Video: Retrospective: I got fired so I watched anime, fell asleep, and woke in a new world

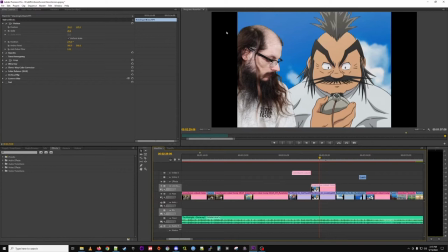40:01 And I put some of the blue from the sky up in the corner here. Oh.
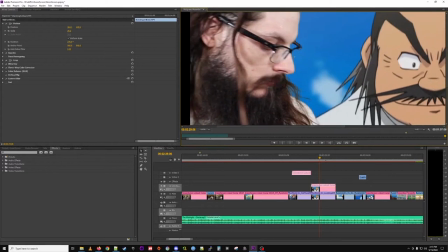40:05 Yeah, and you can see if you zoom in sort of the edge of that.
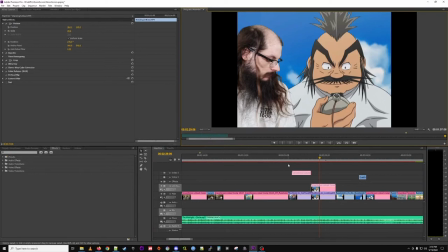40:10 Yeah, I do. Which, you know, I would do that. But, you know, when you didn't point it out, I couldn't see it. Right. I guess it's my job here to point out all the various mistakes.
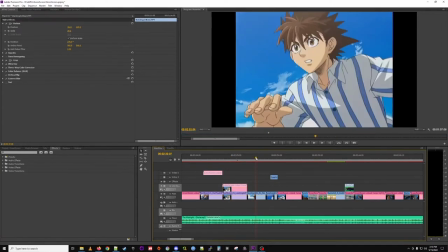40:24 Right, so I'm looking at the clock, you know, and then we got Santa running along kicking the rock.
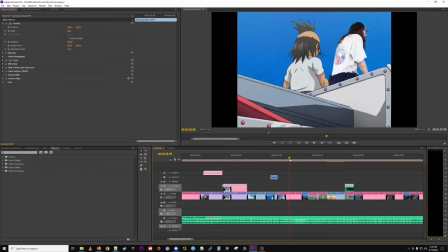40:30 And then I like the idea that he hits me with the rock. I think it's a little hard to see because the rock is so small. And we wait for that to come up here. But I actually, there's like a shot of the rock later on.
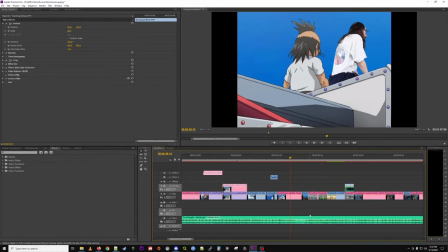40:47 So I cut a picture of that rock out and then I moved it in After Effects so it would appear to hit my head. Ah, okay. Really went for it. Yeah, well, I figured the scene needed a little bit more. I mean, you could probably cut it here-ish. Yeah.
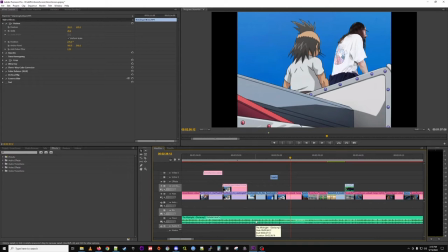41:05 I like eye shield so much, I feel like we would do it dirty if we only kept it for a few seconds. Yeah. Right, so let me see if I can get that rock to show up. Yeah, see, one of the things, if you do the linking, it has to magically load it on the end.
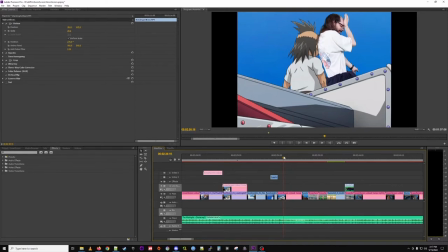Okay, well, you can watch the video if you'd like to see the rock in my head. uh one of the other things about this is i added in the sort of that that muscle
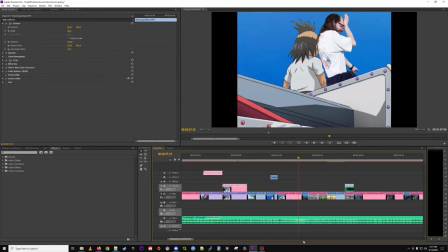41:41 muscle contraction characters heads get when they get angry sort of the red oh yeah squiggly lines which i wanted to convey more so that something that had happened than just a rock hitting me i guess that's a little weird because i'm sort of breaking
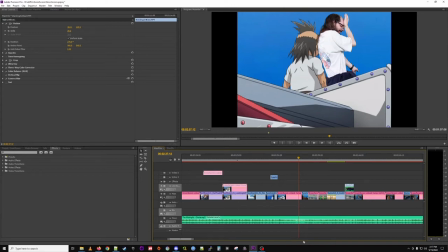41:58 my own rules right if everything that interacts with me becomes live action it's sort of funky that i then have anime anime bits on me but yeah you know it's tough yeah tough creative decisions you had to kind of work through yeah i think i generally defaulted
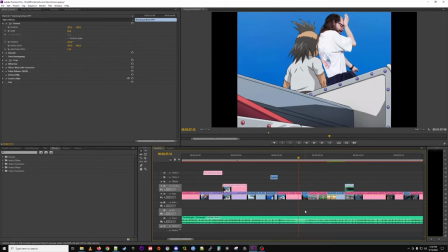42:18 to picking just what looked good in that one scene and not not relying too much on the internal logic of things. Yeah.
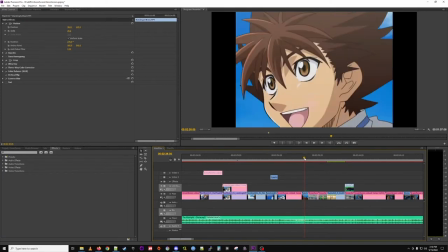42:30 And similar to the Freedom Project stuff, you can see I like the character reactions to what happened to me. So that's why we kept sending this one shot here. Yeah, you're employing some cool-ish-out stuff.
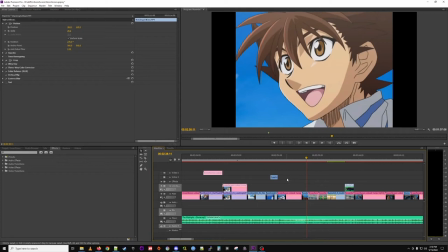42:46 So we're at 2.38 of a five-minute video. So this is the intermission. And Mr. Scahill, would you be excited to know that this retrospective is sponsored. That's right. This retrospective has been brought to you by the podcast What the Hell Happened to Them.
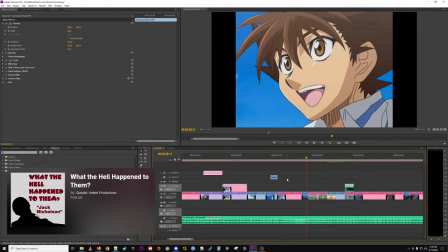43:03 That's my podcast. It's a hit podcast. It is. If you'd like to follow the film careers of Adam Sandler, Dwayne The Rock Johnson, Julia Roberts or, just announced, Jack Nicholson tune over to What the Hell Happened to Them with Patrick Scale.
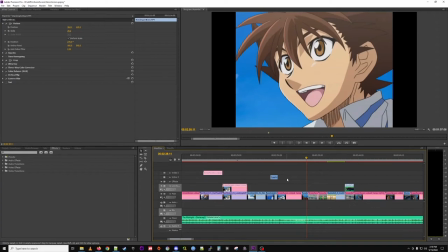43:19 Available at all major podcast providers. Is it available on minor podcast providers or just the major ones yep yep a bunch of ones i've never heard of we're on there uh i occasionally am on there too so if you uh would like to hear my voice and mr scahill's voice
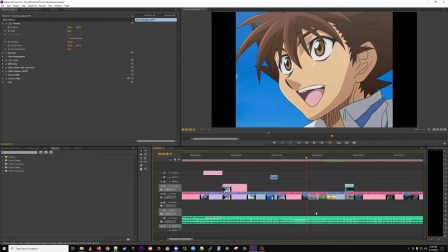43:37 more you should tune in all
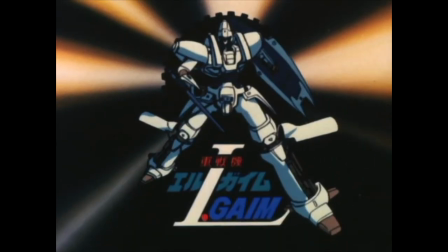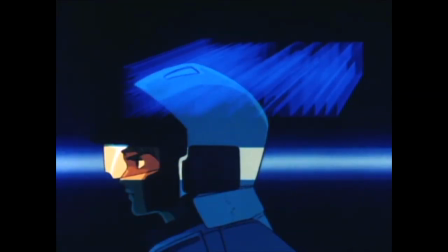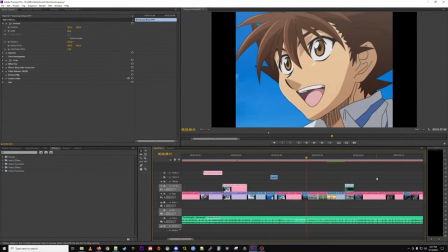43:52 right and we're back from the intermission uh hopefully you stayed with us if you've gone that's upsetting but i understand uh we move on to to bunny girl
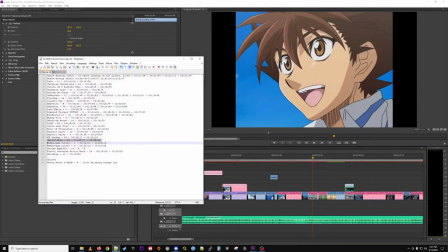44:03 The full name of this is I have it in my notes
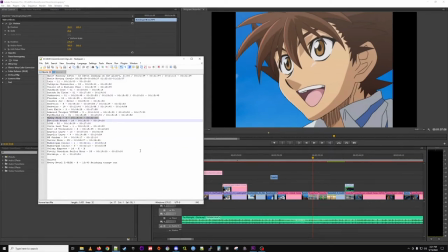44:07 Oh no, I just called it Bunny Girl It's like Oh, Bunny Girl Senpai doesn't want to be noticed
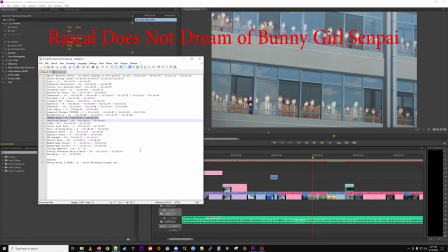44:16 That is an interesting title I'm going to put the title up Right here on the screen And hopefully I remember to do that
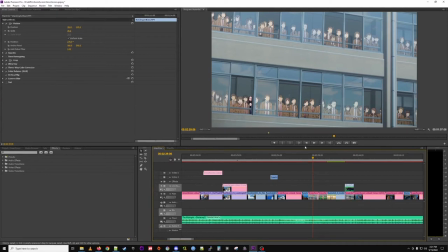44:24 I like this scene a lot Because I can put myself Sort of small in the background Yeah, there you are, Little Where's Waldo And if you look on the sort of the larger shot, I did spend the time to put myself in, but I'm practically noticing.
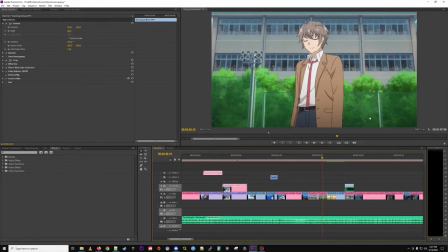44:41 Oh, yeah, there you are. Oh, man. Yeah, right? Two windows from the, excuse me.
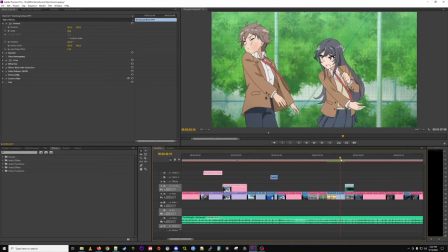44:48 And then Bunny Girl slaps this guy, right? And I get to show. Because he noticed her.
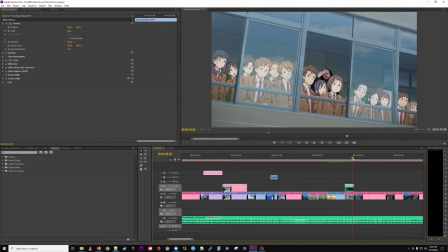44:53 Yeah. So it's like boom, boom, boom. I really like how that turned out. then we got sherlock hound uh this i think was the hardest one to do just because
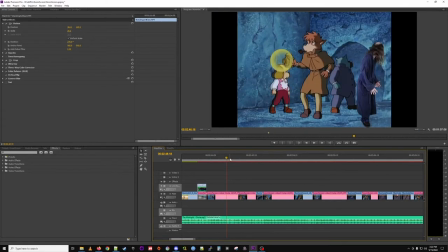45:08 sort of there's like a lot of timing going on right where i get trapped in this cave along with sherlock hound and i sort of have you know i have to i didn't like quite get the timing right but like i have to walk right you can see i'm reacting just like
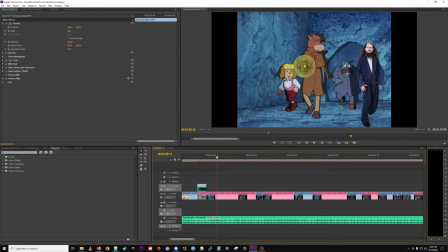45:26 a hair before that thing slaps down although sort of similar to what yeah i don't know i could buy it as you're looking around like what is this place yeah and then yeah you know i'm just noticing the frame shakes but i don't shake that's kind of annoying
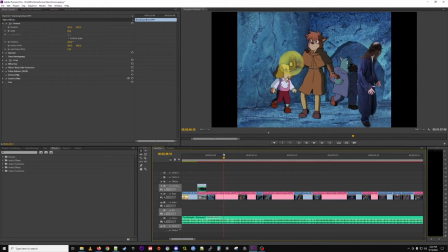45:41 yeah like i said i'm definitely gonna find things that yeah all right right so i have to look at the door closing and then i have to
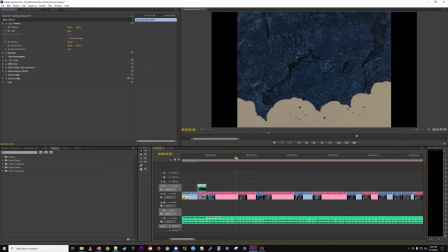45:51 come around i don't quite make it coming around the the front closes right and then you get stuck in this um right i'm stuck in this cave and the walls are closing in and i need to react to that
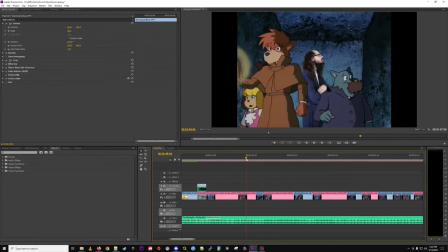46:07 all right i don't quite think i captured uh concern yeah here but it's huh huh see these walls are closing in sort of a calm concern right and then then i have to sort of
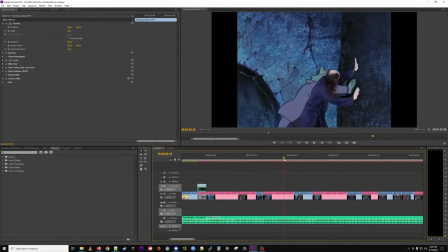46:23 push against a wall that's not there i'm pretty happy with how this turned out right and then then
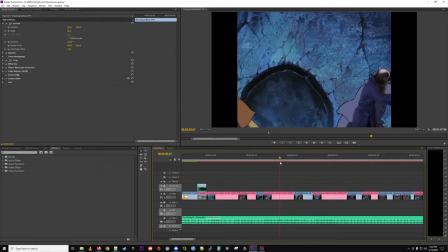46:28 i have to you know so you had to you got to oh yeah your person with the camera
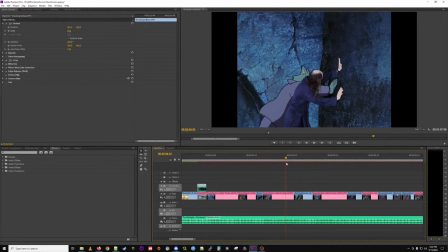46:34 right then stop and then you need to move again as the wall moves. Which is tricky. And again, I said I like to put characters in front of me but if Watson was in front of me he was going to cover me.
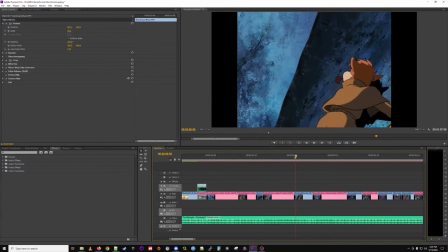46:50 Yeah, yeah. And it's also kind of difficult to portray what is actually happening here.
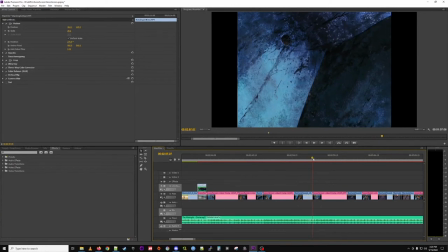46:57 You've got to notice this, the escape hole and then he's going up.
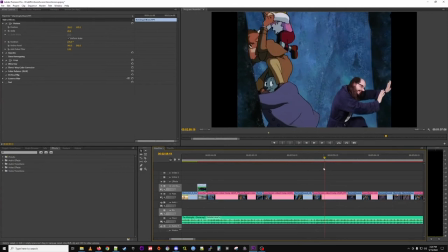47:04 Didn't quite capture that. A lot of drama you have in your movie now. And it won't be the first time there's drama. Right? So I'm pushing up, and then the camera goes up.
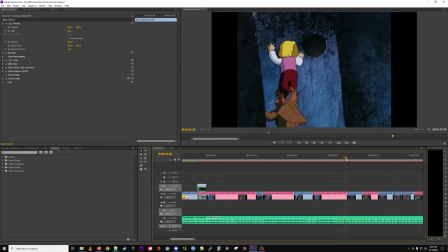47:16 That was tricky to do, right, because I have to fall away. And it's pretty much over, right?
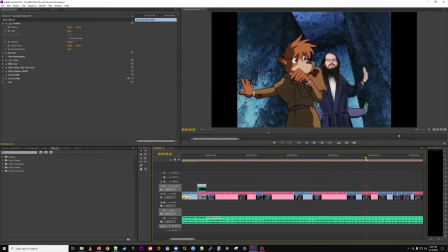47:22 No, I just take it back. Then I had to. Well, yeah, they've got to save the day still. You're still trapped. Right. It definitely was hard to get the, right, because this hand has to move with this wall.
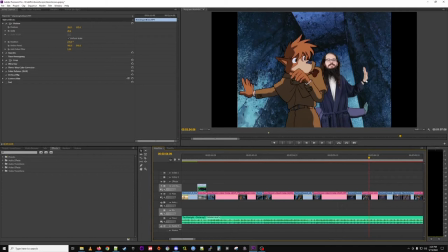47:38 And if you notice this camera shot, it's not straight on. It's like 20 degrees looking up to me.
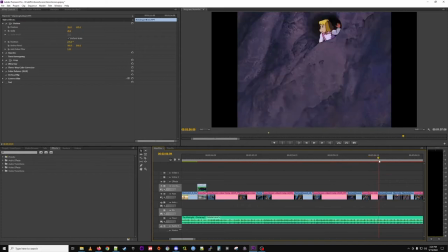47:45 Yeah, it's got a cant. Yeah. And that's tricky, right? But luckily we get saved, so, you know. Yeah, you should have used your little clicker to, like, peace out. You know, I, yeah, this, I guess, goes back to the overarching theme where it should be cool in
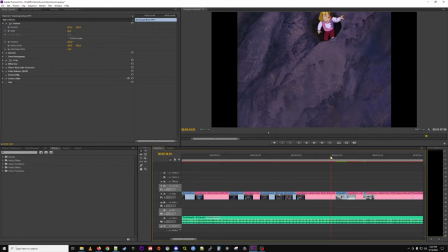48:05 the moment but not necessarily logically consistent because in other scenes I do click out when I'm in danger. Well, but it would have made you look pretty heartless where you're like, well, you guys are boned and I'm leaving.